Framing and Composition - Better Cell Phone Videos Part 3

Hey guys, Adam here with more tips on effective cell phone videos. In the last video we talked about the importance of good lighting and how best to expose your shot. Next, we're going to talk a little bit about framing and composition.
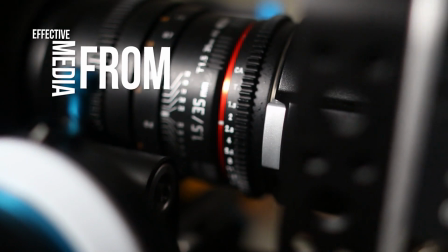First step we want to discuss is video orientation.
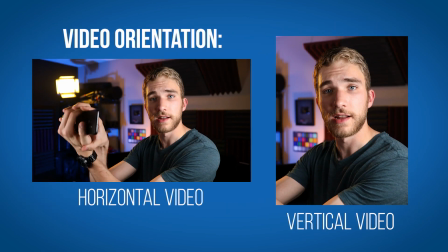Now we're seeing more and more people shoot with vertical video instead of horizontal, and that makes most videographers cry a little on the inside. In fact, for a long time we called the issue vertical video syndrome, and there was a serious pushback to the new trend. I like to think I'm a little more open-minded and do think there's a time and place for both orientations.
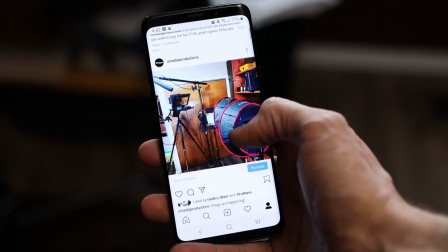For platforms like TikTok and Instagram or Facebook stories, vertical may be the way to go, but it's commonly agreed that having a horizontal video orientation looks more professional and it looks better planned.
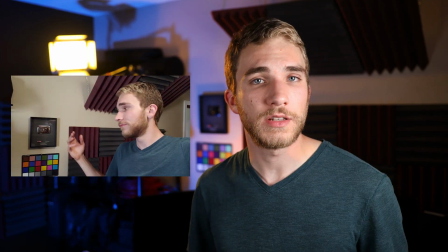Also, it's easier to add more detail into the frame when shooting this way, so that's what I recommend for vlog style videos. Now you can do it either way, but I personally prefer the horizontal. Next step is to learn and use the rule of thirds. Now this is one of the most basic rules in photography and videography. It says that objects of importance should sit on the left or right third of the frame.
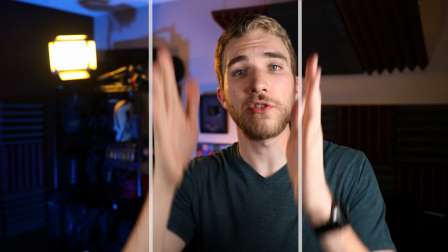Simply imagine you have your image sliced in 3 parts.
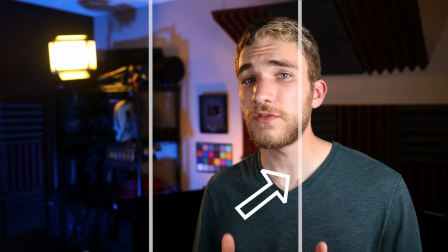Put the object of importance on one of those slices and make sure that the direction of your focus, or your posture, is focused on the other third,
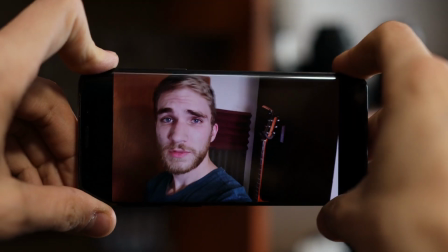not the edge of the frame, as that's just awkward and seems like you're about to fall off the edge of the video. Because we have a
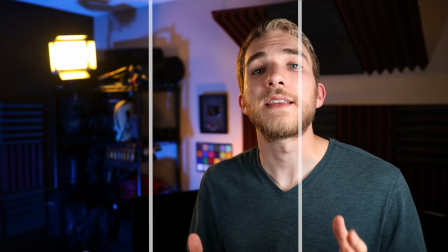little more freedom with cell phone videos, I'd recommend just doing your best to stay between the 2 thirds, but stay on a third if possible.
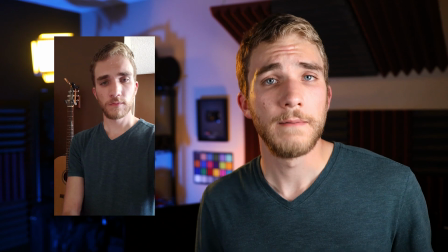Now shooting vertical video, the rule of thirds doesn't apply as much, but you should still focus your attention towards the opposite edge of the frame. Now both of these rules are easier to follow if you have a tripod or phone mount,
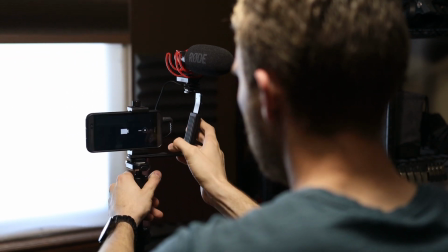so you can take a little time to set up your shot and then focus specifically on the message and not worry about how you're holding your phone. Next tip I have is very important, and that's to look directly into the camera lens.
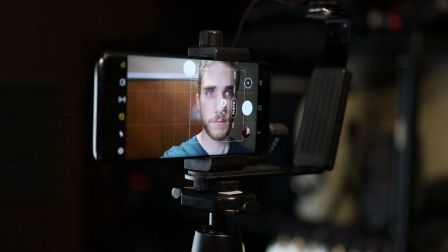Trust me, even though it's not blatantly obvious you're looking at yourself, people do connect better when your attention is directly on them.
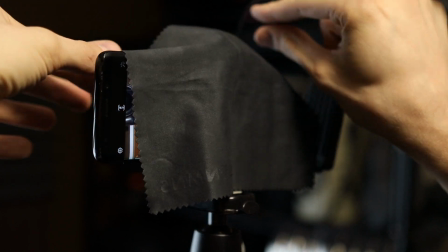If you have a lot of trouble keeping your attention on the lens, you might consider covering your screen or putting a ring protector over your lens to help you remember.
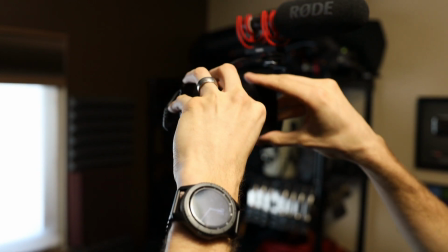You could even record with the back of your camera, though that could be slightly difficult because you can't check your status.
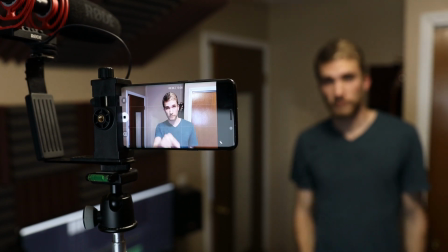If it works, typically the back camera is better anyway. Last tip, clean up your workspace.
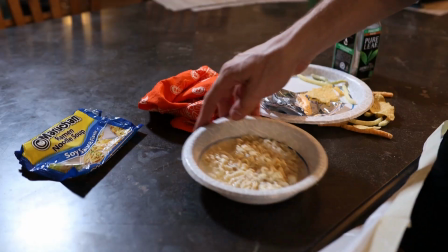Close your closet door, clean up last night's dinner, and give the kids a Pop-Tart, as anyone watching your videos will be easily distracted by unnecessary things, especially if they're moving in the background. In the movies, we're trained to pay attention to every detail in the scene. Every object and detail is placed there for a very specific reason.
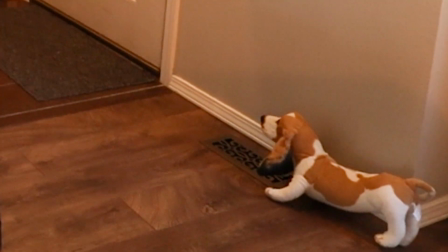So if you have clothes hanging out of your hamper and a dog vomiting in your vent register, people are going to notice. So take a minute before recording and clean up your space. People may not immediately thank you for this, but it does make a big difference, and viewers will more easily focus on your message. Check back soon for the next part where we talk about content, length, and quantity of your videos. I hope you found this video helpful. If so, give it a like and share it with someone who could also benefit from some killer tips. See you next time.